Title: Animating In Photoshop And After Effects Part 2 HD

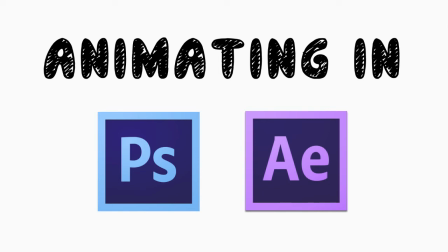(0:00)
Welcome to part two. You are the brave few who trudge on. I already stopped laughing.
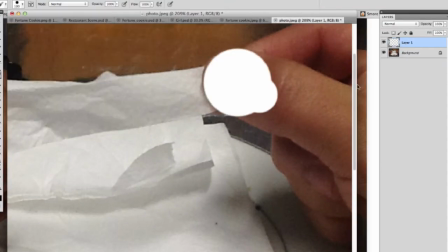(0:09)
Okay, so here I am in Photoshop and what you're looking at are hands, beautiful hands.
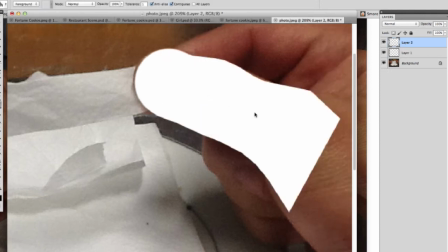(0:18)
They're mine.
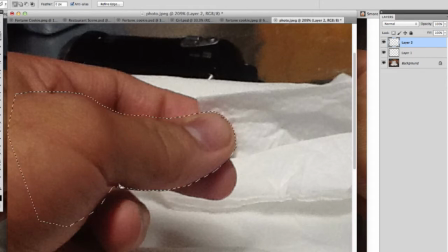(0:19)
And if you have a picture phone, which you probably do, you can take your own reference shot.
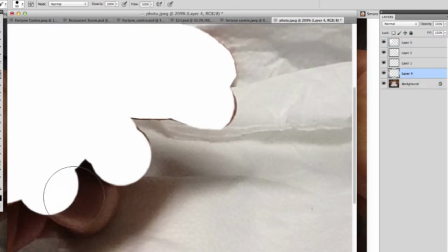(0:27)
So that's what I do every time I need. Well, you know, I used to ask my hands to hold, or my hands.
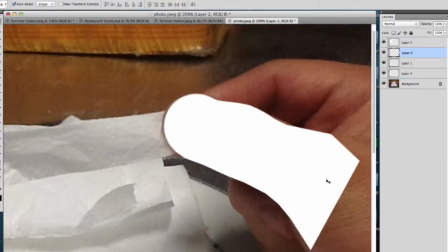(0:34)
I used to ask my friends to hold out their hands so that I could draw them.
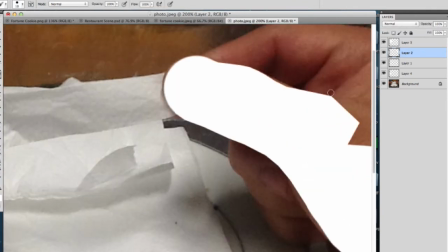(0:40)
But nowadays, you can do it all yourself. You can see exactly what you're taking pictures of.
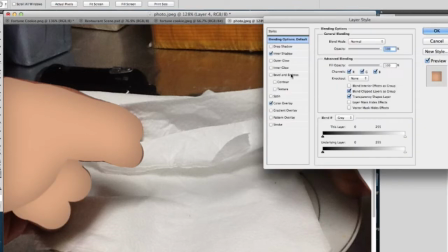(0:46)
So as you can see, I didn't draw hands. I just took a picture and then drew over it.
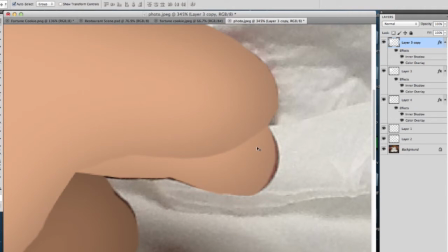(0:52)
And it's very, very easy for you to do the same thing.
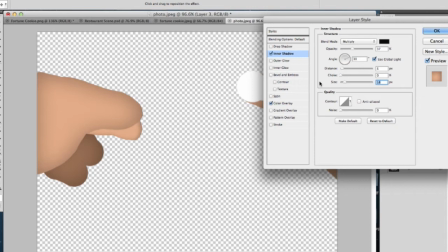(0:55)
one thing to be careful of is or are your layers so you'll
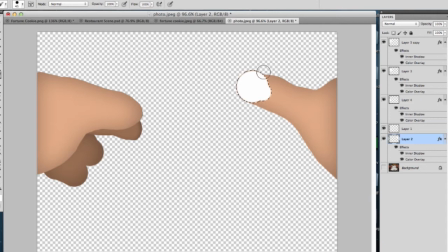(1:01)
notice that I have hands in the foreground and hands in the background that look a
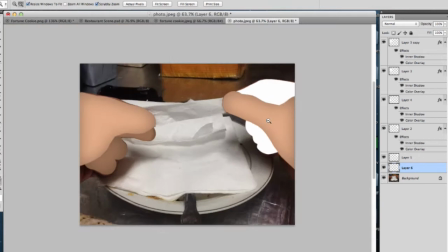(1:06)
little darker because they're further behind and under my hands and just
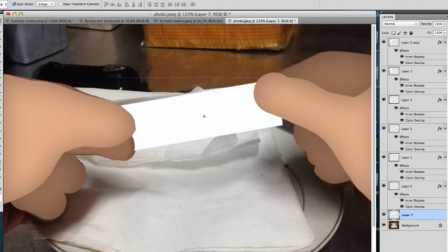(1:12)
be sure that that you know that you're organizing everything and you make you're
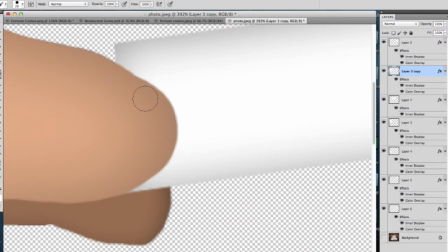(1:17)
making sure of where everything is at so here one of the
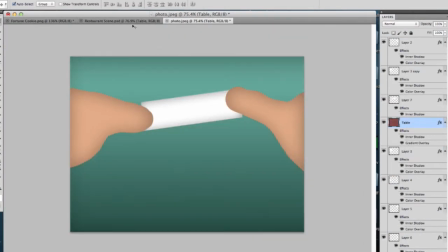(1:22)
things that I had to worry about is having the paper between my fingers.
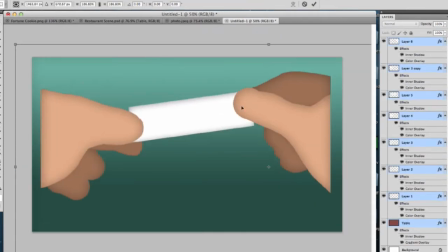(1:27)
So some layers I want in front, some layers I want behind.
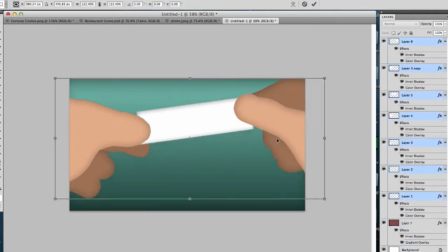(1:31)
And that's one of the most important things to consider or think about when animating is your layers.
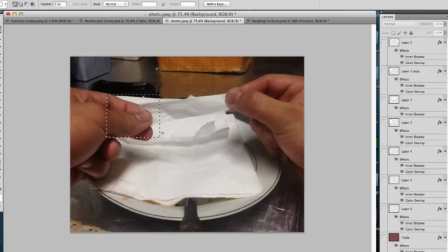(1:38)
So here I'm drawing a fortune. Well not drawing, I'm using the text tool to do it, but I'm going to do the real fortunes in After Effects.
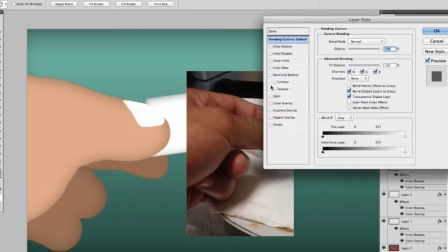(1:46)
It's just a placeholder. So here I'm not taking the whole picture, but I'm taking one hand and I'm placing it inside of my
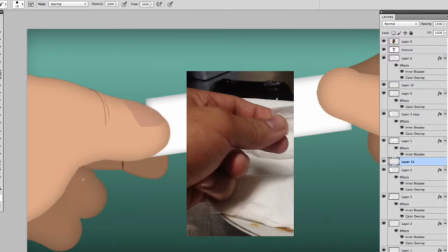(1:54)
project just so I can get a couple of details here and there. Now when you draw and you're doing an animation sometimes things only pop up on the screen for a second, half a second, you know a millisecond, and some things don't have to be so detailed.
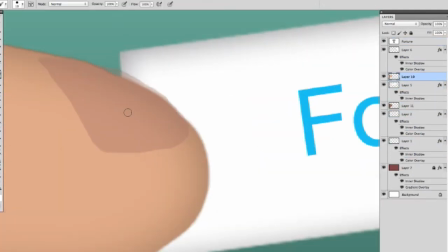(2:09)
These hands are going to be pretty prominent in the frame so I'm adding just a little bit more detail into them.
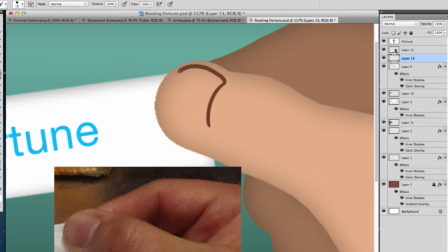(2:15)
They're not just circles. So here I'm bringing the other hand and if you're drawings,
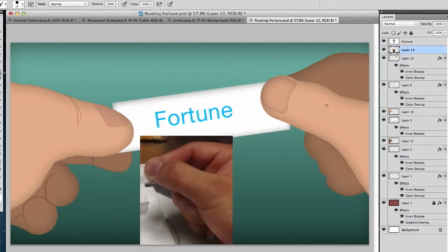(2:21)
if you're someone who can't draw that well and your drawings aren't coming out good you know how long have you been sitting there drawing if you've been sitting there drawing for three hours that's all right but it's not long enough if you've
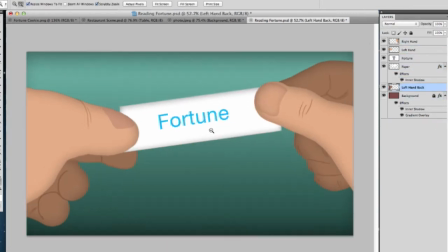(2:36)
got nowhere in three hours um it doesn't matter because you should be sitting down a lot longer
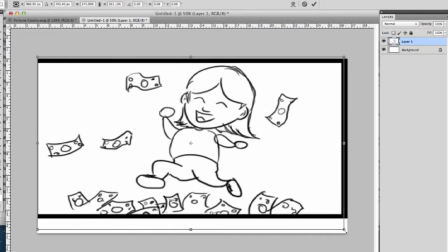(2:42)
than that so here i'm going into this so i started a new
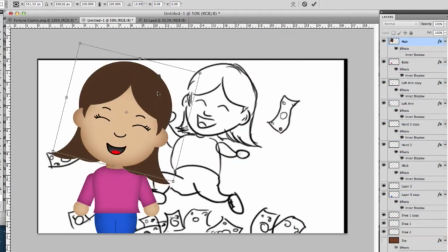(2:49)
window, a new file, and here I'm going to try to make this girl, this is the original girl that we drew in the first tutorial,
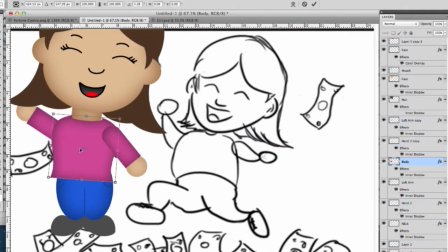(2:57)
and because all the layers are separate, I have the freedom, you know, to move them however I want. So I don't have to go and redraw the girl. Sure, there are things that I have to redo, like the pants.
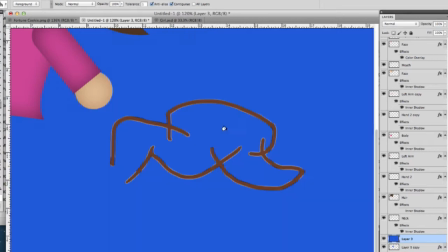(3:10)
So here, instead of doing the ovals, I did have to go in and do a little bit of drawing,
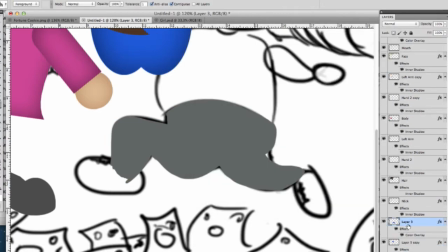(3:16)
but I'd rather draw just the pants than to draw the whole girl again. So keep that in mind too.
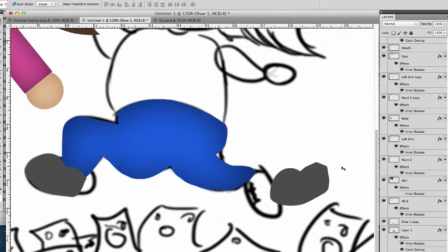(3:21)
If you're going to be using the same character over and over again in your piece,
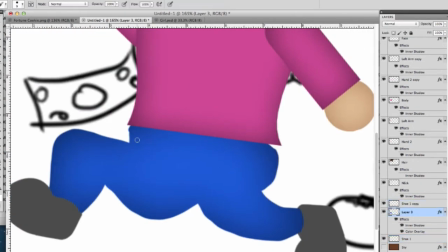(3:28)
draw them in a way or organize that character in a way that could be reused. So here I'm liking how the pants are looking and I'm giving it a couple details. I'm using the brush tool and I'm making it feather so that my lines aren't too dramatic.
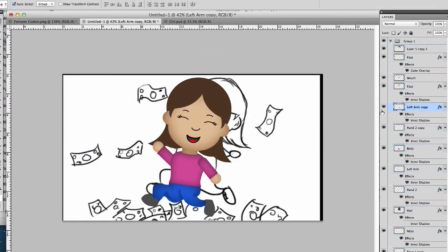(3:47)
And I'm basically done.
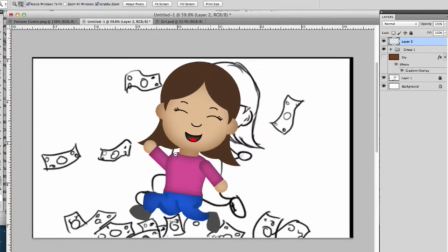(3:48)
Like all I had to do was change the pants, change the feet and it's the exact same person from our first tutorial.
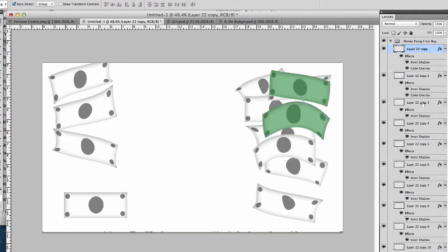(3:57)
So here this money, this money is actually from another video that I was working on and you'll see me go layer by layer just changing the color overlay.
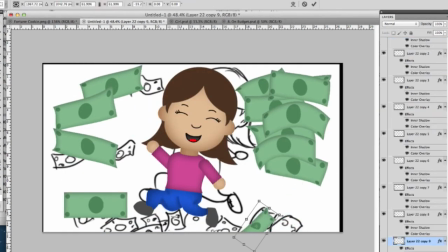(4:05)
I'm just changing the basic color of it with a low opacity and she's gonna be jumping in money so instead of having to create the money
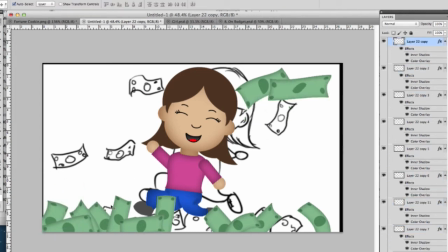(4:13)
again I just used what I had from another layer and so here instead of actually drawing a bunch of money on the ground there they're in a
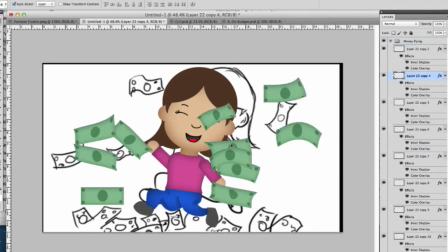(4:22)
whole bunch of layers so I could reuse those layers in another project so organization is is very
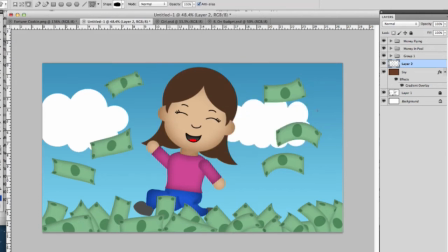(4:30)
important so So there we have some clouds that I'm throwing in and these clouds are actually stamps. So if you don't have a lot of cool stamps in your Photoshop, go online and you can download free stamps.
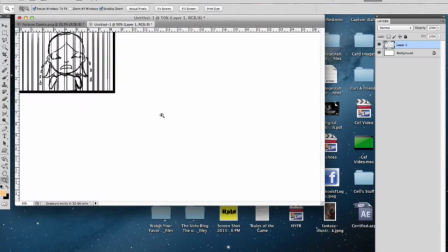(4:44)
I mean, those I got for free. So we just finished the money one.
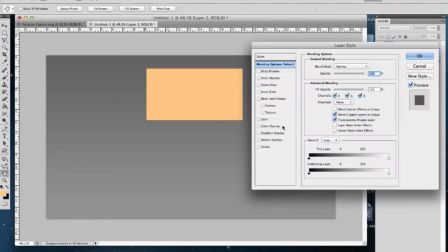(4:50)
Here's the jail scene and you'll see I'm building a gradient to do my background and that's That's basically
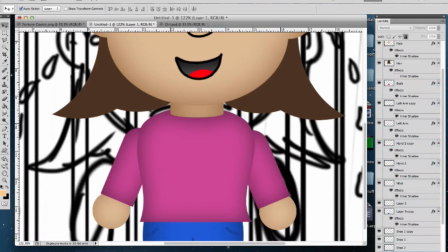(4:56)
the sky and the back of the jail cell are just two rectangles with gradients on them.
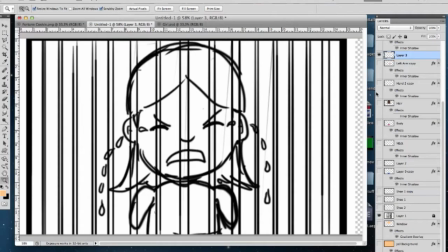(5:01)
Very simple to do. Here I'm taking the same girl that we used in the very first tutorial.
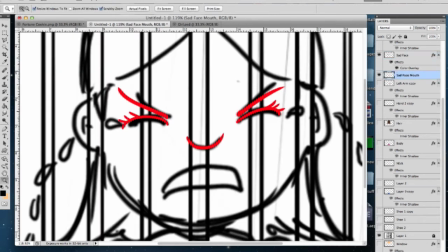(5:07)
So all I'm changing is the face. And yeah, that's all I'm changing in this one.
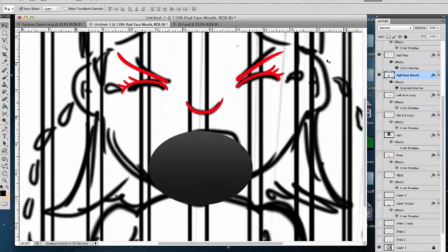(5:13)
It's just the face. I don't have to redraw her again or anything. I'm giving her a cool mouth here which are basically just ovals.
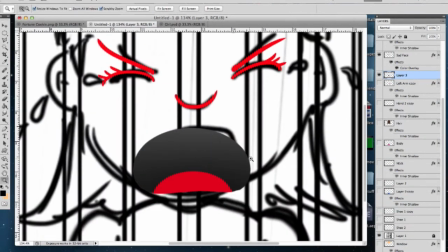(5:21)
So remember, if you can make basic shapes, then you can make complex objects,
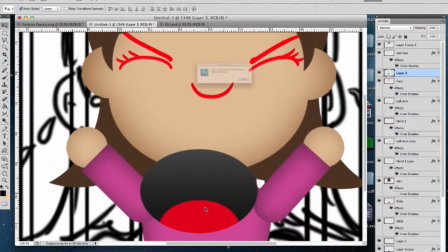(5:26)
just, you know, work them, rework them, figure out what works.
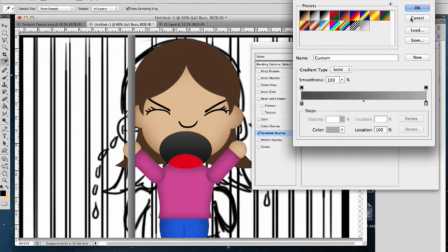(5:31)
Now, to make the bars, it's just a rectangle with a gradient on it, and the gradient goes from a light gray to a slightly darker gray.
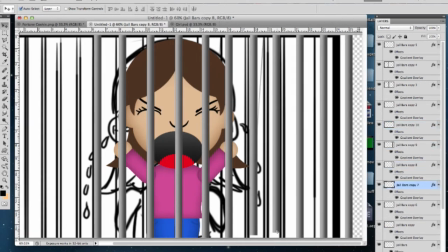(5:39)
And then all you have to do is, if you hold down the Option key while you move a layer, it duplicates it.
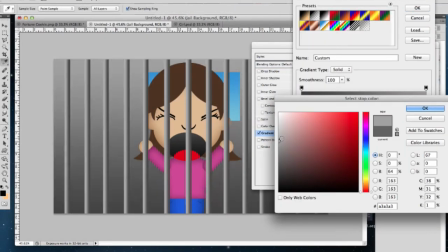(5:46)
So I just duplicated a row of bars in front of her. and so I'm going back and darkening the the jail cell remember you don't want
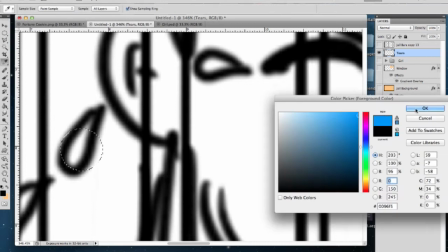(5:53)
your colors to clash and if you have overlaying colors you want to be able to separate them here's a tier so this is really cool I just
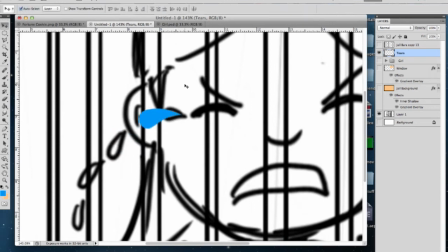(6:01)
used the transform uh warp like we did in the first tutorial to give it a cool curve and now I'm only going to draw two
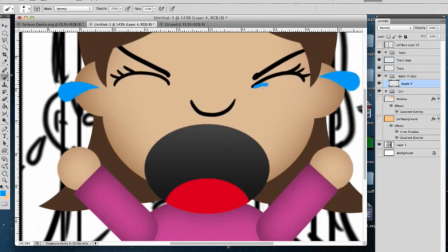(6:08)
tiers one for the left one for the right but I mean of course you know that we're going to need more tears streaming down or you know coming out of her face, but I'll show you in After Effects how you only have to draw it once and then with the animation you can reuse that layer over and over again and it looks like a whole bunch of tears.
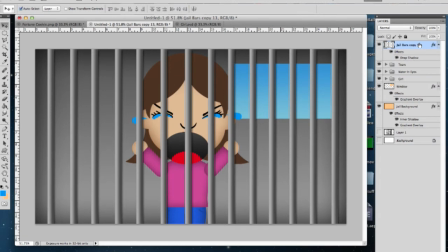(6:27)
And here I'm adding drop shadow to the bars and it kind of creates a little bit of a distance between the bars and the characters.
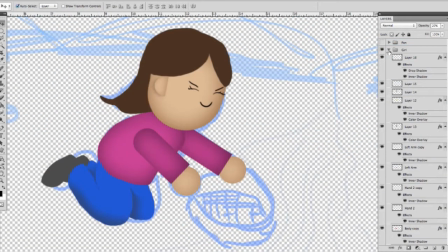(6:37)
Everything you just saw right now from that landscape, you saw trees and the river,
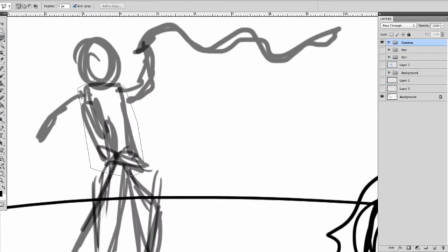(6:41)
those are just big shapes people don't let them get you down now here if this is a stick figure that I'm drawing over if you can draw a stick figure you can draw a guy I mean look at
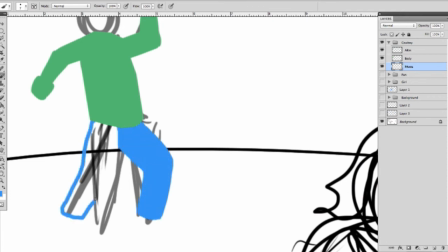(6:54)
what I'm doing basically I'm just going over the stick figure and making it thicker so I'm drawing over
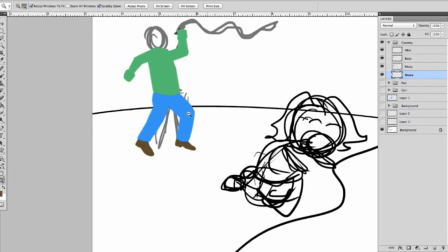(7:01)
this with the brush right now and making sure everything's on a separate layer just in case I want to move it later so that I can.
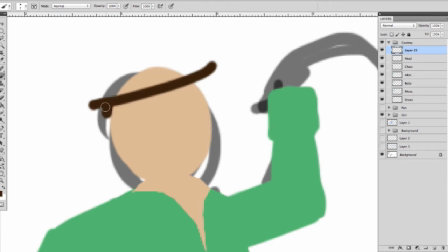(7:09)
I'm just using the lasso tool kind of to find the shapes and there again there's an oval for a head.
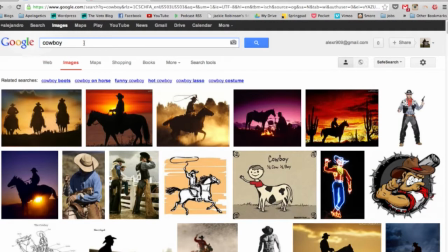(7:15)
This guy's going to be in the background and you're not going to see him.
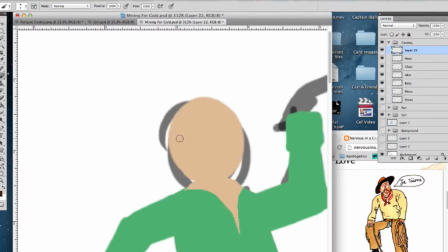(7:18)
Here I'm using Google to find a hat because I didn't even know how to draw a cowboy hat.
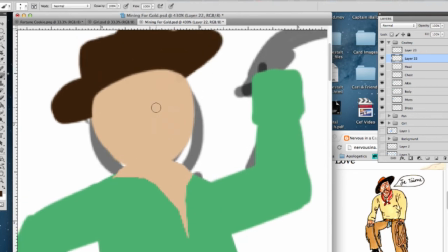(7:25)
So if you don't know how to draw a cowboy hat, Google. I'd like to thank my sponsor google.com.
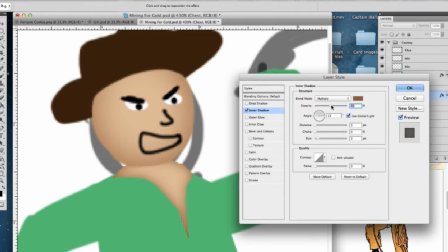(7:31)
If you need to find something, go to Google. So here I'm using that inner shadow,
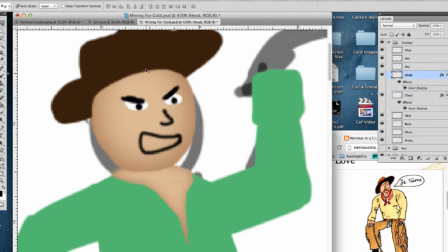(7:39)
and I'm changing it to a color so that it looks nice with my guy. And I'm drawing his hair.
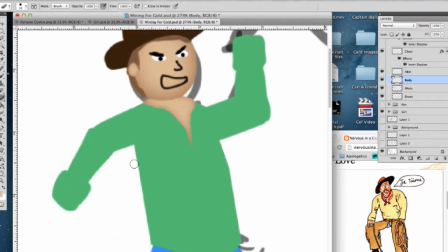(7:49)
And you can tell that this isn't too detailed, but it doesn't really matter because it's in the background.
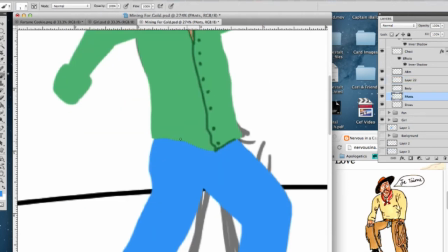(7:55)
And you'll see in the final animation, you know, he doesn't last on screen that long.
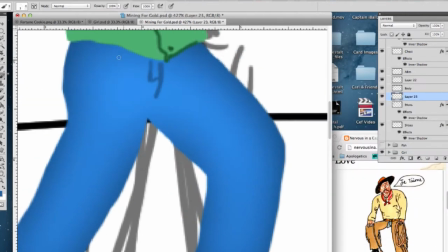(8:00)
And I think what people are going to be looking at most is his whip, so it doesn't matter.
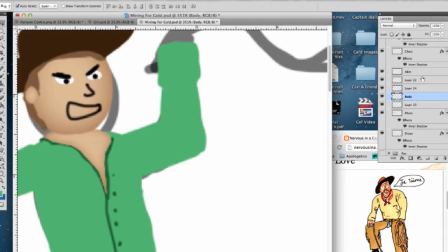(8:06)
And here, you see, I just cut out his arm there because that arm was originally part of the body.
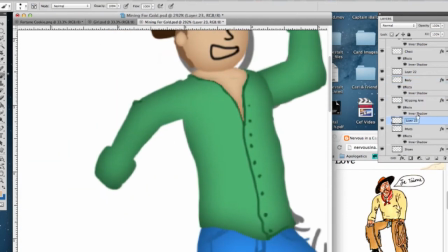(8:12)
But I want to move that arm that's holding the whip.